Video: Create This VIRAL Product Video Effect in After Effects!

Hey guys, we've all seen some cool viral effects on social media and we all have wondered, how did they do it? Well, we are here to help you. So if you have a cool effect you want to learn, let us know in the comments down below.
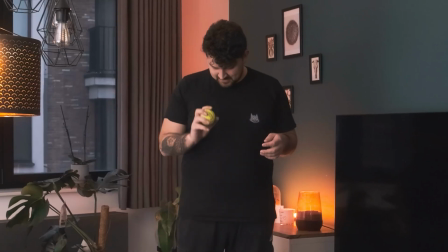We'll try to figure it out. But for today, we are going to create a super dynamic product throw effect.
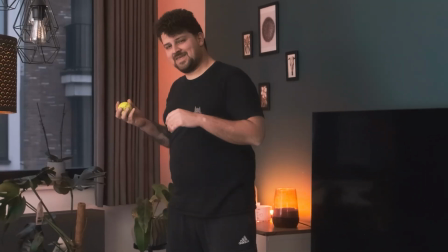A kind of transition that makes your product look like it's literally flying at the camera and back.
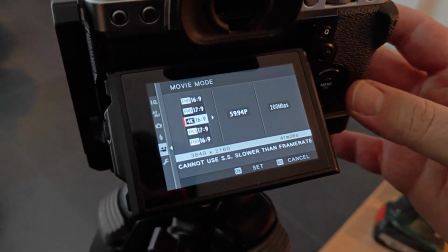Let's do this. First things first, shooting. Set up your shot with a tripod. Now crank up your frame rate as high as possible.
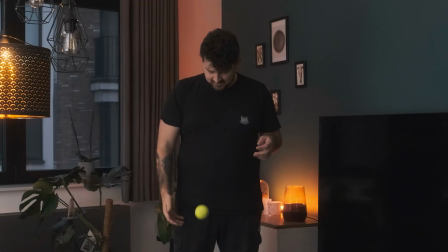The more frames we capture, the smoother our slow motion will be later on. Now for the fun part, stand in the frame, hold your product and pretend to throw it towards the camera. If your product is indestructible, sure, you can throw it for real, but I wouldn't risk it.
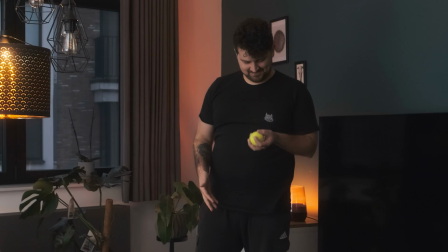And don't forget to pretend to catch it again. That's what sells the illusion. Next, grab a close-up shot of the product itself.
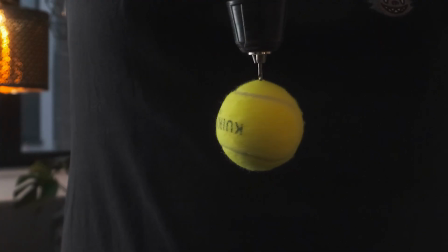This should be in the same lighting as your first clip, so they match up seamlessly. And we need our product to spin. How? Get creative. You could rig it to a drill, dangle it from a string, or spin it manually, whatever works. Oh, and if you can't, shoot this against a green screen or at least something with high contrast. A white sheet, for example. Anything that makes it easier to isolate the product later on.
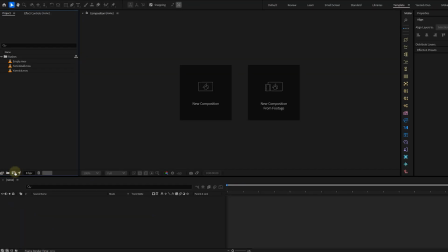Alright, we've got the shot, time to jump into After Effects, and we can start by creating a new composition and dragging in our first clip.
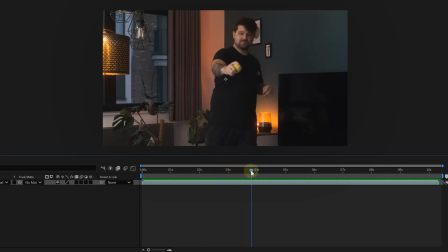Now we're doing a little bit of editing. We're gonna make a cut between the throw and the catch action, and then we're gonna duplicate the second half of the clip.
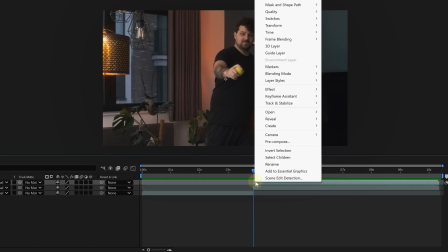We're gonna right click on the duplicate, go to time and choose freeze frame.
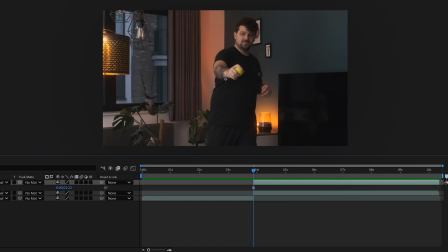This will hold our pose for the entire length of the duplicate clip. Then shorten the frozen clip and shift the original catching clip to the right, making it start when the frozen clip ends. Now we have a nice little frozen gap where the project can fly in. Hello, time to bring in our spinning product shot.
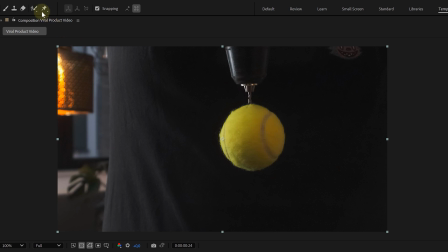First, we need to remove the background, either with a roto brush or key light for green screen footage. If you need a refresher on those, check the video right here on the top corner somewhere.
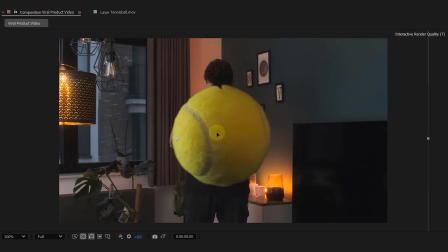Once the background is gone, place the product clip in the correct spot in the timeline. Now here's where the magic happens.
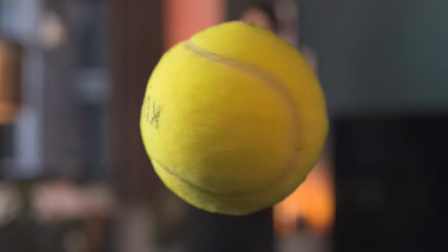We want the product to spin fast at the start, slow down in the middle, and then speed up again at the end.
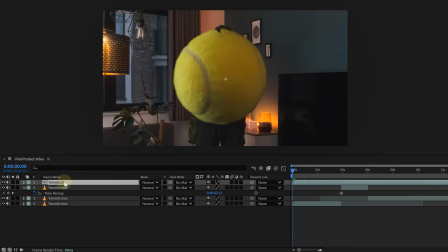For this, we're using time remapping. Right click on the clip, go to time, and then enable time remapping.
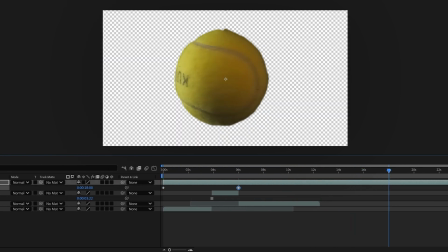Now add two extra keyframes between the existing ones. Grab the first keyframe and pull it to the left. Then do the same with the second new keyframe, dragging it to the right. This speeds up the outer sections while keeping the middle slow.
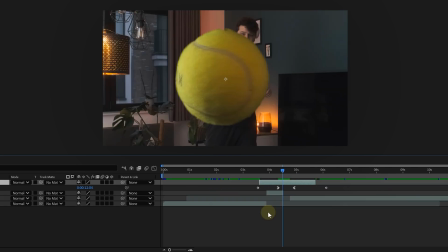Perfect. Just keep in mind, how slow you can go depends on your frame rate. The higher the frame rate, the smoother your slow motion will look. Now let's make things even smoother. Pre-compose the product clip by right-clicking on it and selecting pre-compose.
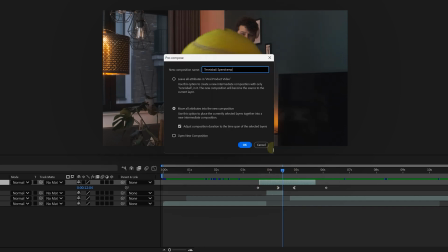Why? Because sometimes animating position and scale on a time remapped clip gets buggy.
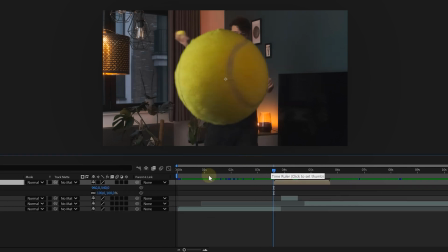So we wrap it in a new comp and now we can animate freely. Next, let's animate the position and scale. At the start of the product clip, create keyframes for both properties. Adjust the scale so the product is the same size as the one in your hand and position it correctly.
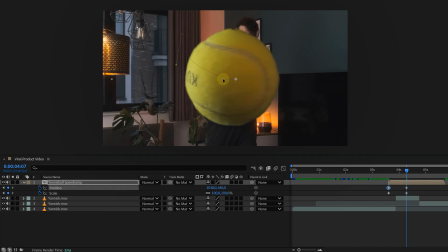Move forward in time, animate it flying towards the camera, making it bigger and bigger until it fills in the screen. Then reverse it, scale it back down as it flies back into your hand. Looking pretty solid, but we need depth.
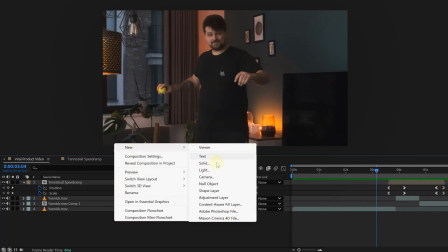Time for a quick lens blur trick. Create an adjustment layer and place it above all the clips that have the person in them.
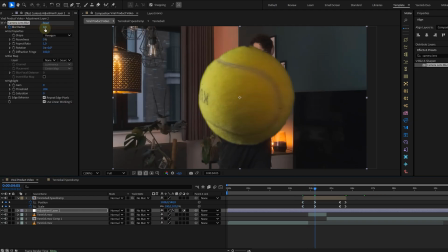Add the camera lens blur effect and animate it. This will blur the effect as the product flies towards the camera and bringing it back into focus as the product flies back.
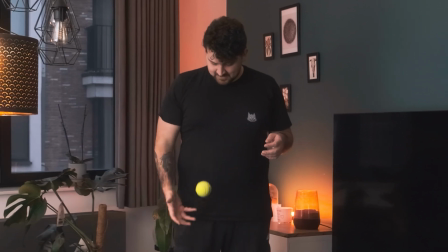This makes the whole thing look way more dynamic and cinematic. And now to finalize the effect, a little bit of handheld motion and sound effects.
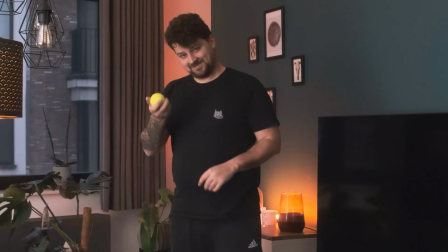And that's it. You just created a super smooth product throw effect in After Effects. If you want to keep leveling up your motion graphics in After Effects, click the video right here on my left. Thank you guys so much for watching. See you next time.